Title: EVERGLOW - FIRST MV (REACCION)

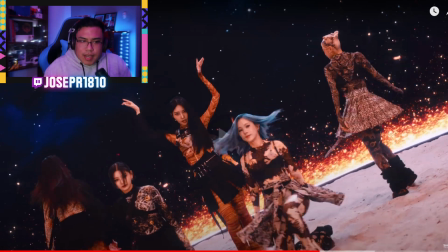1034s
Sigamos viendo.
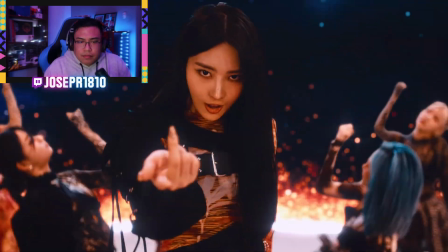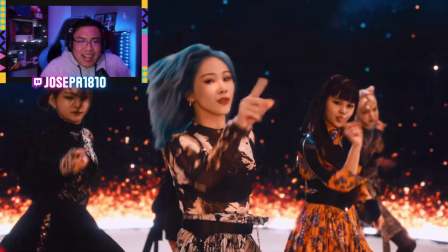1043s
Que es una edición media no sé cómo decirlo.
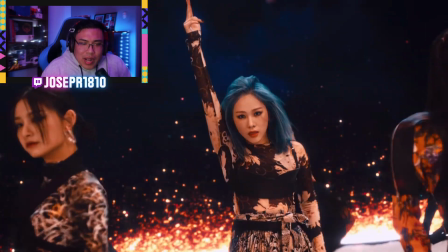1049s
Es muy naranja, pero ayuda mucho con todas las cosas que le iban a poner.
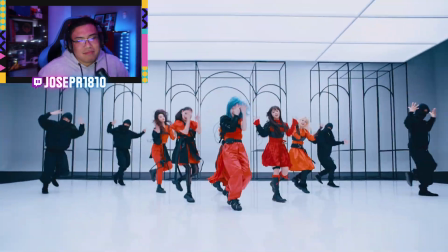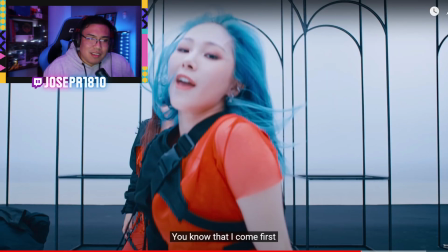1062s
Ahí, cuando reventaba la canción, yo de verdad esperaba también un momento de CGI. ¿Por qué? En el primero lo han puesto, en el segundo también. En una parte de la tercera parte, cuando... ¿Qué acabo de decir? Bueno, en la primera parte, en el primer coro, sonó.
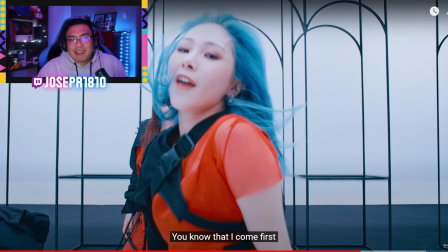1079s
En el segundo también. O sea, me imaginaba en el tercero que iba a reventar hasta, digamos, un poquito más, ya que es, digamos, la parte más fuerte, más alta, más importante de la canción, por así decirlo, ya que se acerca el final. Pero no vi. Es lo único que, digamos, le bajó.
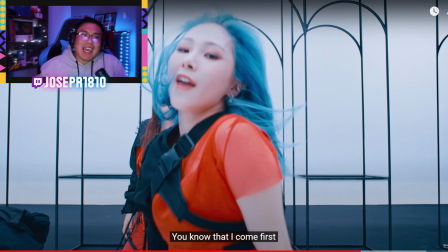1096s
Y después ver el CGI en una siguiente toma, cuando ya, digamos, la emoción ya bajó de esa parte. Es como que lo hubieran puesto antes, pues, ¿no? Ya ustedes me entienden.
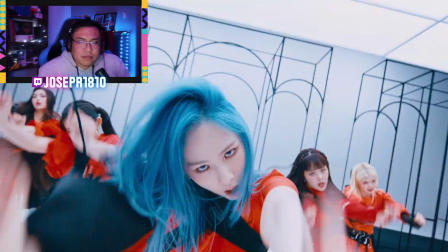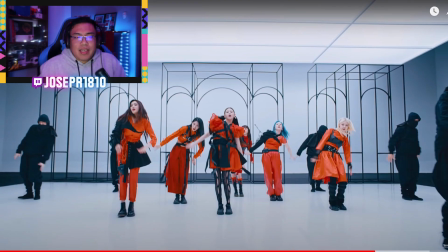1115s
Me encantó ese fondo, digamos, iluminado. Y, digamos, la parte de atrás en sombritas. Me gustó mucho ese...
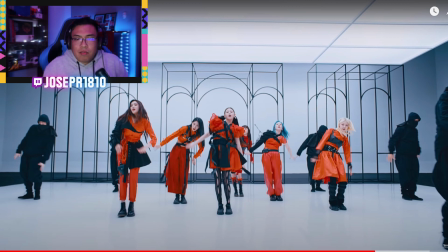1128s
Esa parte, ya están los paneles arriba, están dejando una luz como para que no se combine todo, como para que no sea plano. Me gustó mucho. Es una sombra
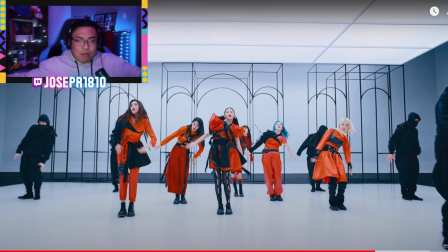1141s
sutil, no tan marcada, que va con, digamos, que está muy bien difuminada con las luces de arriba, que es de los paneles. Están muy bien iluminadas las chicas de arriba para abajo. Los señores que están de negro, también. Nadie se pierde en el fondo. Todo el mundo tiene como que su lugar.
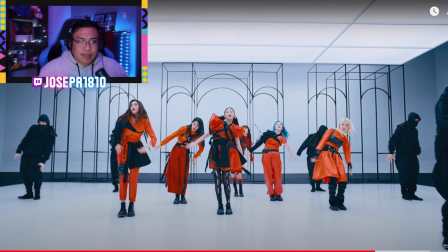1161s
Hasta los señores de negro no se combinan con las sombras, ya que están bien difuminadas por la parte de atrás. Me gusta mucho esa separación de personajes con el fondo y de las chicas con los extras que están ahí.
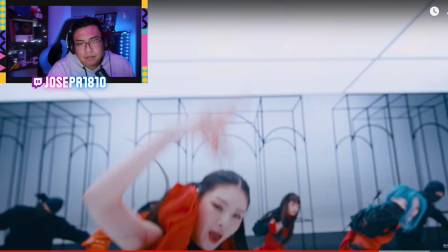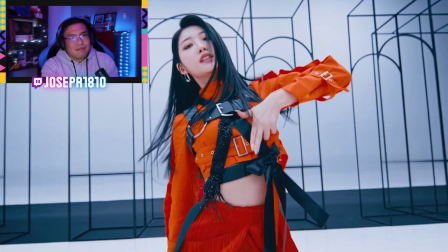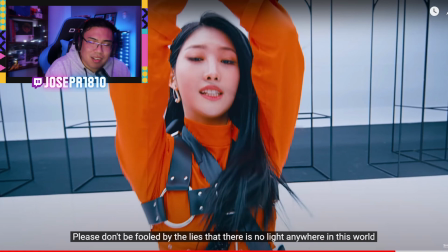1187s
Este video va a ser un poquito largo, pero perdóneme, lo vale, lo vale.
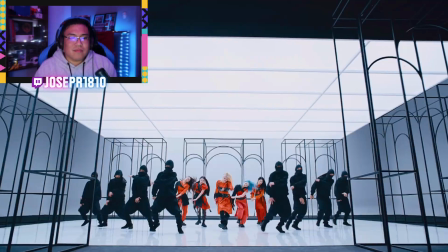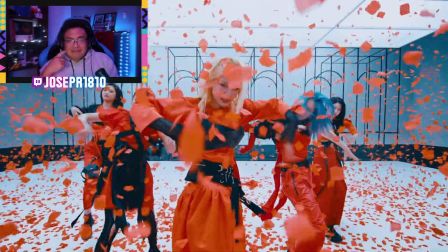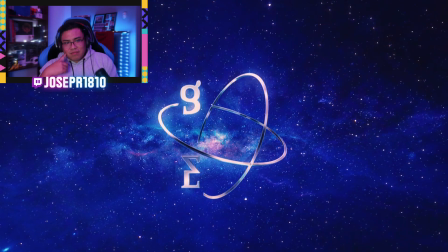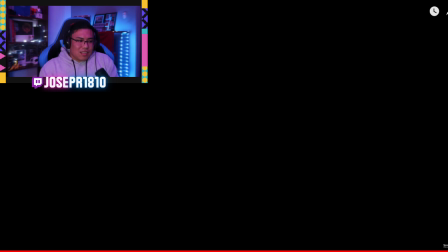De verdad, me encanta mi carrera. Gracias a la persona que me escribió y que sobre todo me mencionó que este video era brutal. Porque no me lo imaginaba así, de verdad. Y es mejor ir sin expectativas a ir con una idea base y todo eso. Así que agradezco de verdad de no saber mucho de K-pop para encontrarme con estas joyitas día a día. El video está wow, está god. 100 sobre 10. Y bueno amigos, ya saben que mis redes están al final del video. Ya saben que tenemos un canal de podcast donde estamos haciendo todo lo posible por mejorar. Se van a venir streamings de K-pop también. Y se van a venir, como les dije, una nueva sesión donde vamos a estar analizando, pero más a profundidad, más profesionalmente, metiéndonos hasta incluso más sobre mi carrera.